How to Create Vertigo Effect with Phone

There's another train! Woo! Hey, what is up everyone? And welcome back to another awesome tutorial. Today, I'm gonna show you how to create the vertigo effect in your video. And I'm gonna use my iPhone 12 Pro Max for that, but you can use any other smartphone that has a camera. The principles in this video are the same. So the dolly zoom or vertigo effect creates an effect in which the
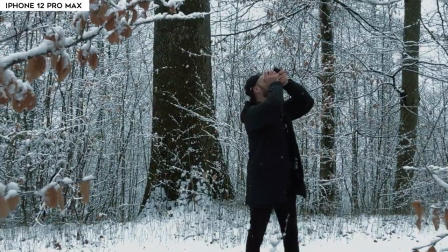foreground remains at the same position while the background either expands or shrinks
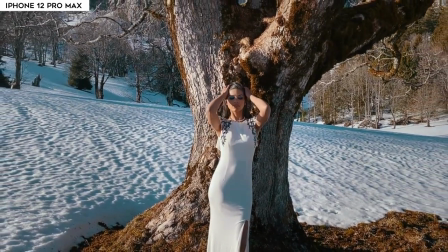depending on the camera movement you make so the two methods to this the first method would be in camera where we will be using the native camera app and zooming in with our fingers i personally don't like the first method because first of all it's harder to achieve takes a couple of tries to get it right and also it degrades the quality i prefer or using the second method using a mobile editing application that we will be looking at later.
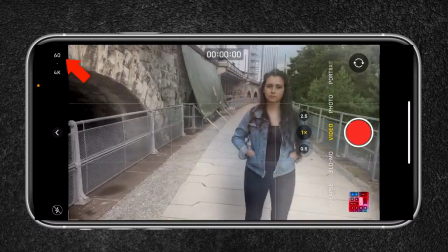So as for the camera settings, I will be shooting in 4K 60 frames per second because with 60 frames per second,
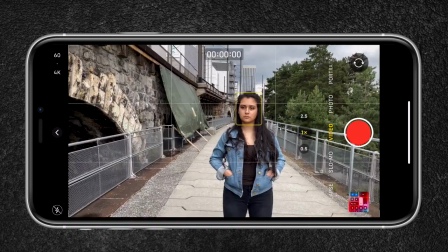I can slow down the footage in post. I will also be using the ultra wide angle lens. This way the effect is more apparent than using a wide or telephoto lens. If you don't have the ultra wide angle lens, you could use the wide angle lens, but it isn't that apparent. Otherwise use add-on lenses to get that ultra wide angle effect. Another benefit of using the ultra wide angle lens is that the footage is more stable because we have to create camera movement and we don't want any shakes in our video.
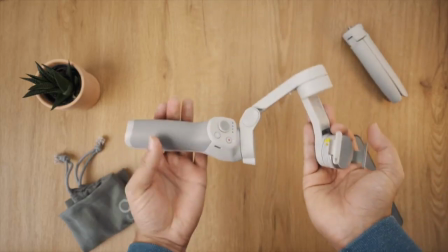By the way, you could also use a gimbal to create this effect.
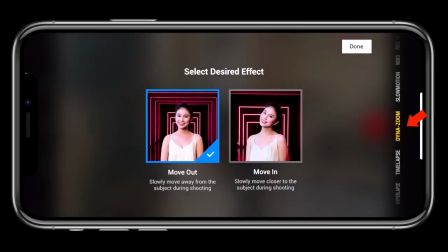Many gimbals come with an application that allow you to create the dolly zoom effect, but not all of us have a gimbal. So I'm going to show you how how I do this handheld and show you the two methods to achieve that effect. Long passages and alleyways are great locations to create the dolly zoom or vertigo effect. I'm gonna do it with this lady right here, my girlfriend. I'm gonna create an awesome dolly zoom or vertigo effect. Do you know how that effect looks like? Isn't it when you are pushing in and something blurry? I need to cut that out.
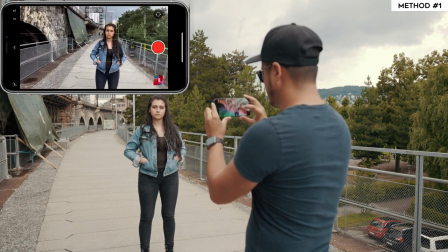So I'm first gonna change the frame rate to 60 frames per second, and I'm gonna use the ultra wide angle lens.
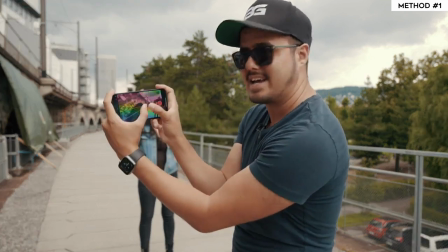And the way I'm gonna hold my camera is like this, this way I can use my thumbs to zoom in and out.
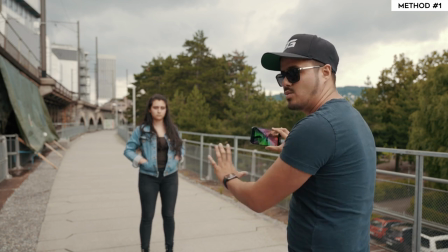So the first camera movement I will do is I'm gonna walk towards the subject while zooming out.
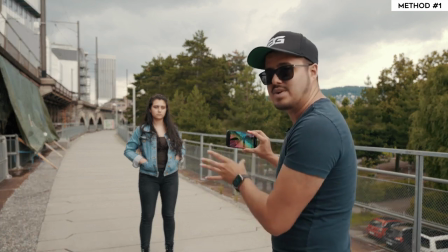And what that does is it shrinks the background, okay?
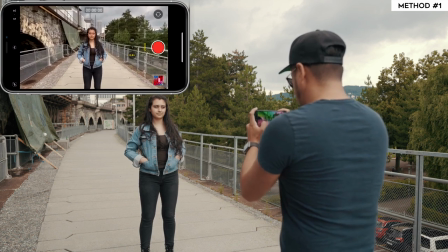So I'm actually first gonna zoom in a little bit, and then I'm gonna press record and go.
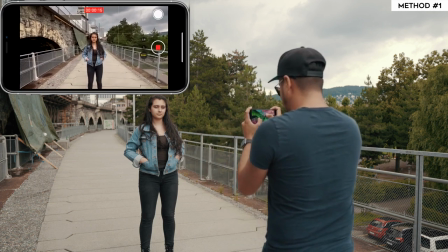All right, let's try it out one more. It takes a couple of times to master it.
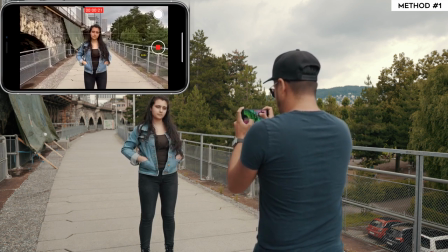All right, all right, three, two, one and go.
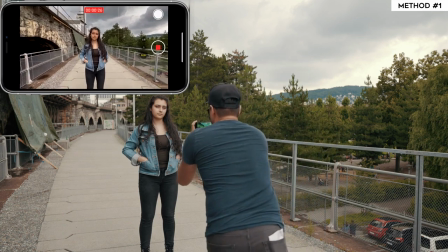Nice.
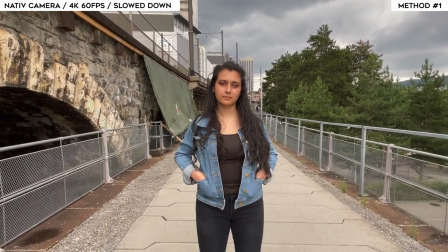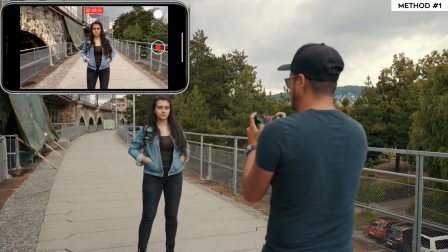And as you can see, I'm actually not even walking forward. I just have to lean forward and backward to create this effect.
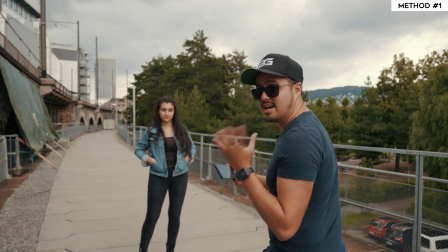Now we're going to do it the other way around.
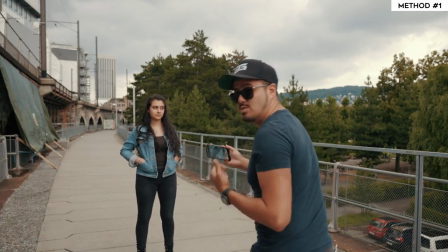I'm going to move away from Sina and zoom in at the same time to expand the background.
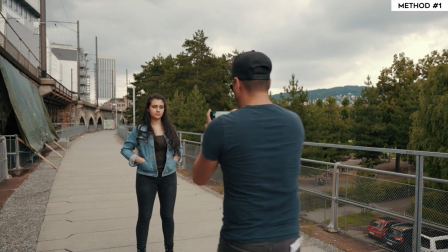Okay. So I'm going to come a little bit closer.
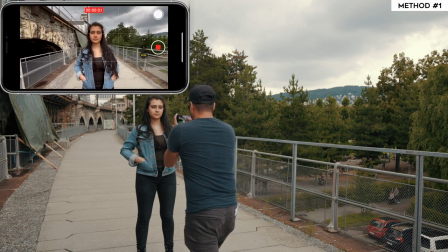I'm going to start recording and then I'm going to move away while zooming in. And that should expand the background. Three, two, one, go. Beautiful.
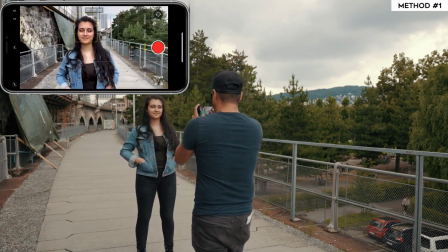I don't even have to do two takes, but I'm gonna do it anyways. Okay, let's go with the wide angle lens again.
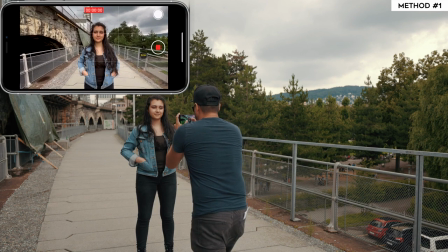All right. Recording, three, two, one.